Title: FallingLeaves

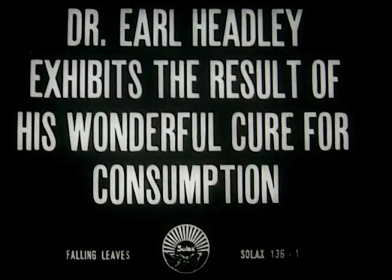0:01 Hello, I'm Jennifer Bean from the University of Washington. This 1912 film, Falling Leaves,
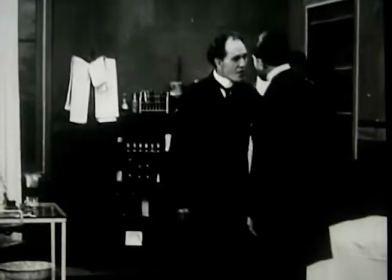0:08 represents one of the few surviving films directed by Alice Guy Blachet at the Solak Studio in New York,
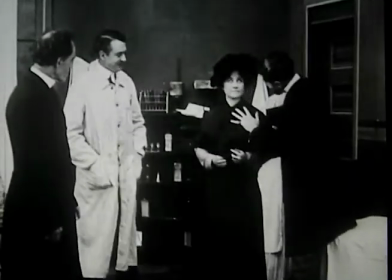0:14 a studio that the young but very experienced and talented woman owned and supervised between 1910 and 1914.
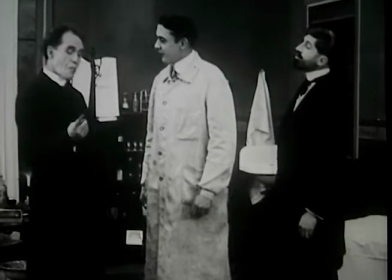0:23 This opening shot introduces us to a doctor, played by Mace Greenleaf. The action here is quite simple,
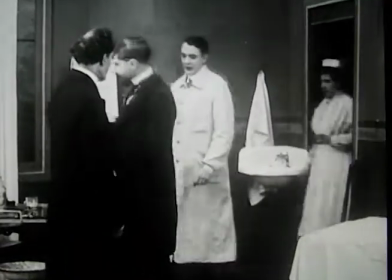0:30 showing us and the doctor's colleagues the various patients that have benefited from his wonderful new cure for consumption.
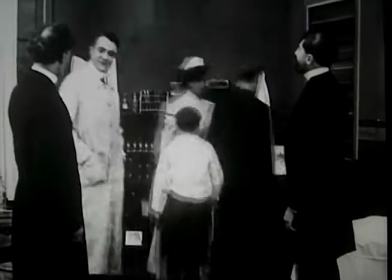0:38 The action, as I said, is quite simple, but it is worth noting that these figures enter and exit through a door located at the right side of the frame.
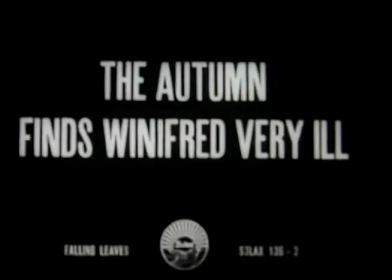0:47 For as we will see, doors, windows, and sometimes the very edges of the frame play a prominent role in how this film tells its story.
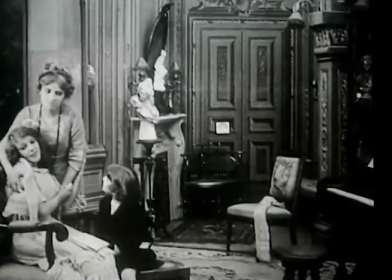0:57 now this second shot moves us to the film's dominant location the well-to-do family
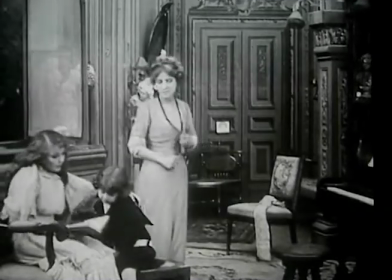1:02 home and stages the central dramatic crisis which deals with the illness of a young
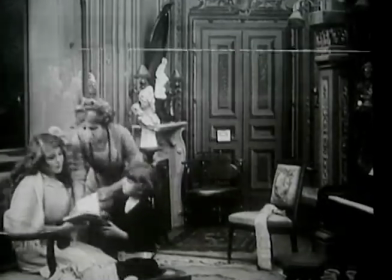1:07 woman winifred played by marion swain who suffers from tuberculosis or consumption
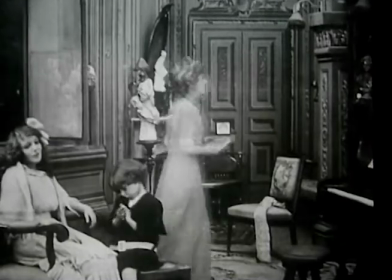1:12 we are also introduced to her mother played by blanche cornwall and
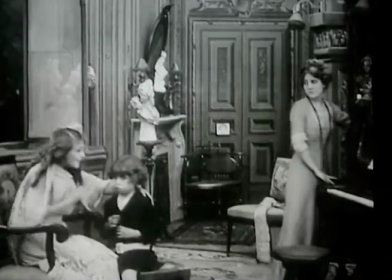1:17 to her younger sister little Trixie, played by Magda Foy, who is also known to the press as the Solax Kid.
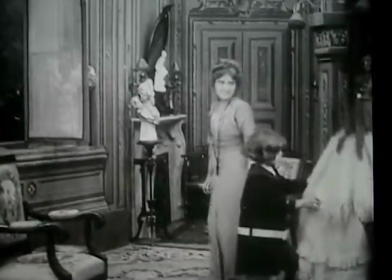1:25 The interactions between the three females in this scene establishes both an aura of domestic unity and the sense that the day-to-day routines are in crisis,
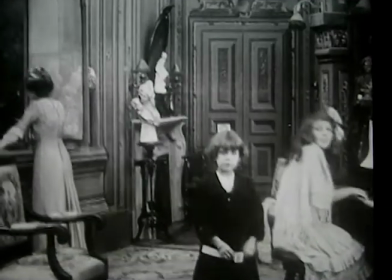1:35 which is conveyed here as Winifred has moved to the piano to play, and little Trixie positions herself slightly to the side, beginning to sing along,
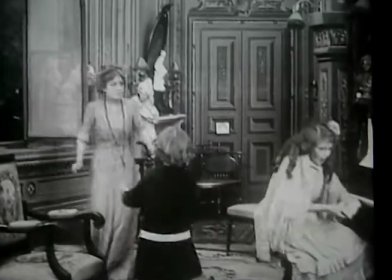1:44 but the performance is interrupted when Winifred collapses, coughing, unable to continue.
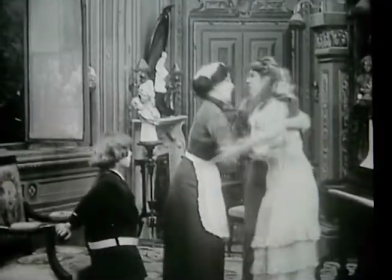1:54 As you can see, the drama is conveyed almost exclusively through the movement of the figures.
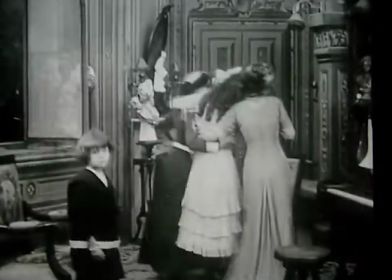2:00 In fact, you will note that the camera is very still.
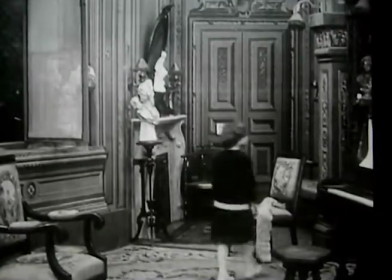2:03 It frames the space, as if giving the viewer a privileged theater seat, but never cuts up that space with editing or reframing techniques.
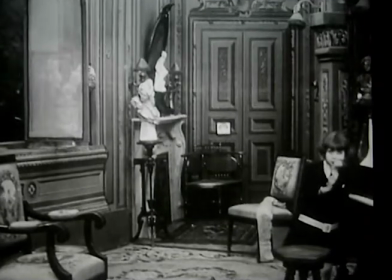2:12 Rather, it is the actors' gestures, movements, and their placement in the scene that generates dramatic tension.
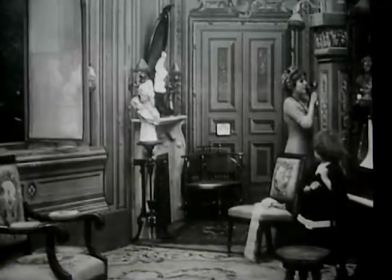2:18 Here, little Trixie's quietly furrowed brow and concerned look are juxtaposed with her mother's hurried,
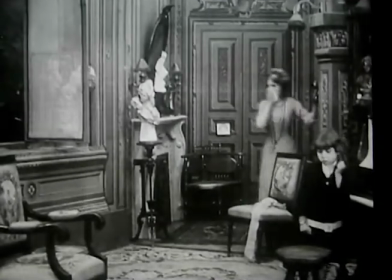2:25 rushing in and out at the back of the frame. The contrast between the two types of movement gives a certain texture to the
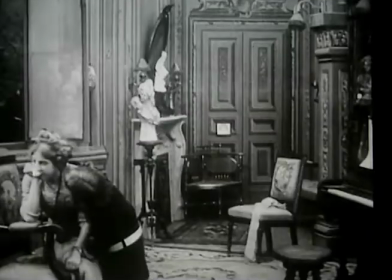2:33 drama and builds to dramatic pathos as the two figures come together.
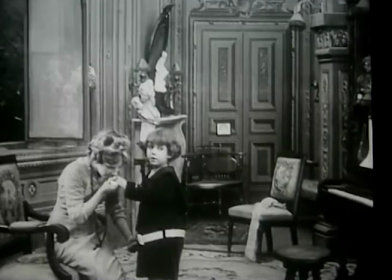2:38 The mother here explaining we can assume what is happening,
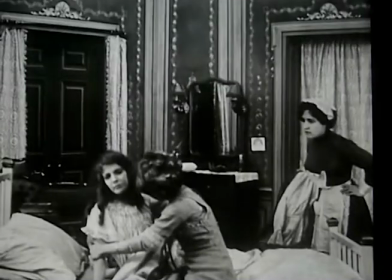2:44 and they comfort one another. Although the acting in this film may appear histrionic to us today,
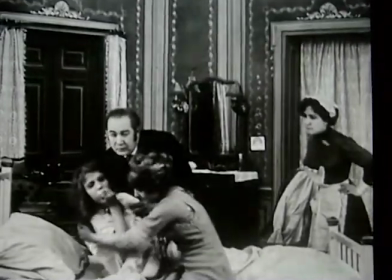2:52 it was quite subtle in relation to the standards of 1912, and is directly tied to Guy Blaché's direction.
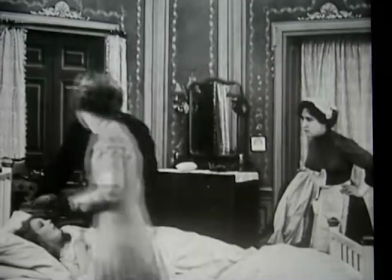2:59 In fact, visitors to the Solak studio often commented on the sign that she mounted to the wall as a reminder to her actors.
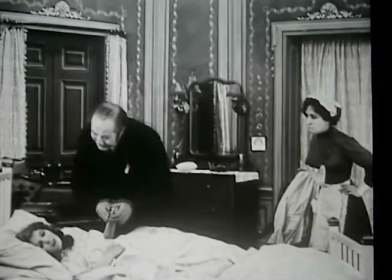3:06 It read, simply, be natural.
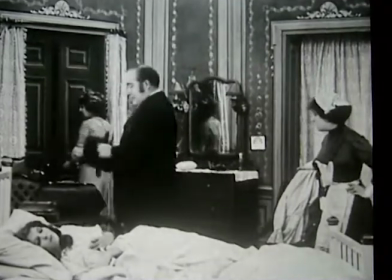3:10 In this third shot again notice the setup of the camera, which is designed to neatly frame the room, and again the door,
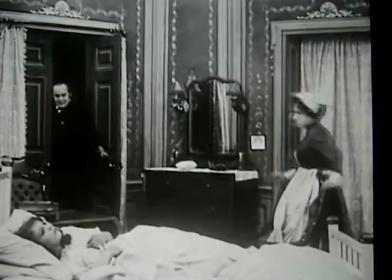3:17 which Guy Blaché clearly uses to suggest an off-screen space the characters enter and return from,
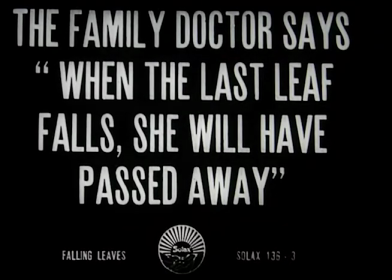3:24 even when the camera does not follow them.
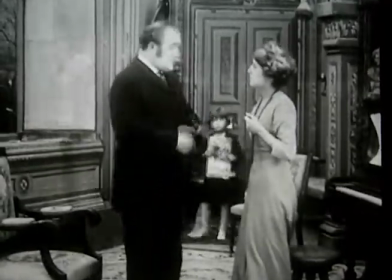3:30 Following the doctor's pronouncement that Winifred will soon pass away, the crisis of the story builds.
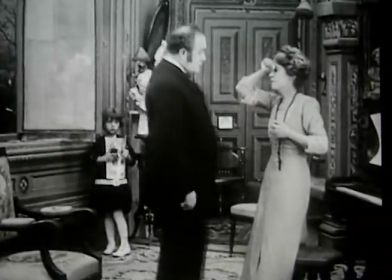3:36 What is fascinating about this fourth shot is the intricate and sustained
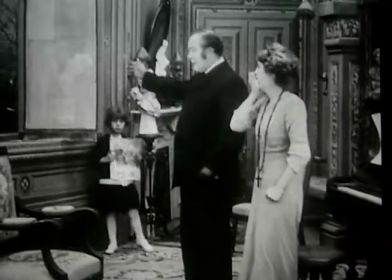3:41 use of staging in deep space to help align us with Little Trixie's perspective.
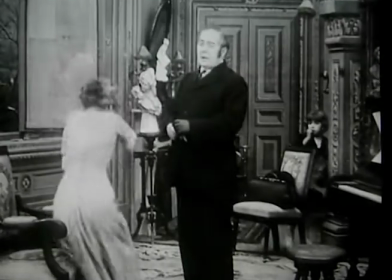3:46 Notice here that we are introduced for the first time to the father, played by Darwin Carr, to whom we will return.
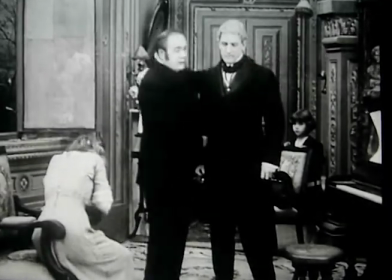3:54 And his figure, along with the other adults, is positioned squarely in the front center of the room.
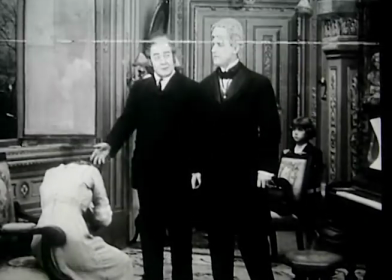4:00 Now, this is ostensibly the dominant action of the scene. But it is not the only action.
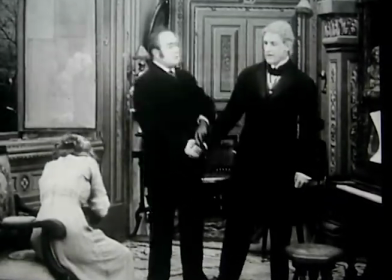4:07 Guy Blashe offers two overlapping perspectives here.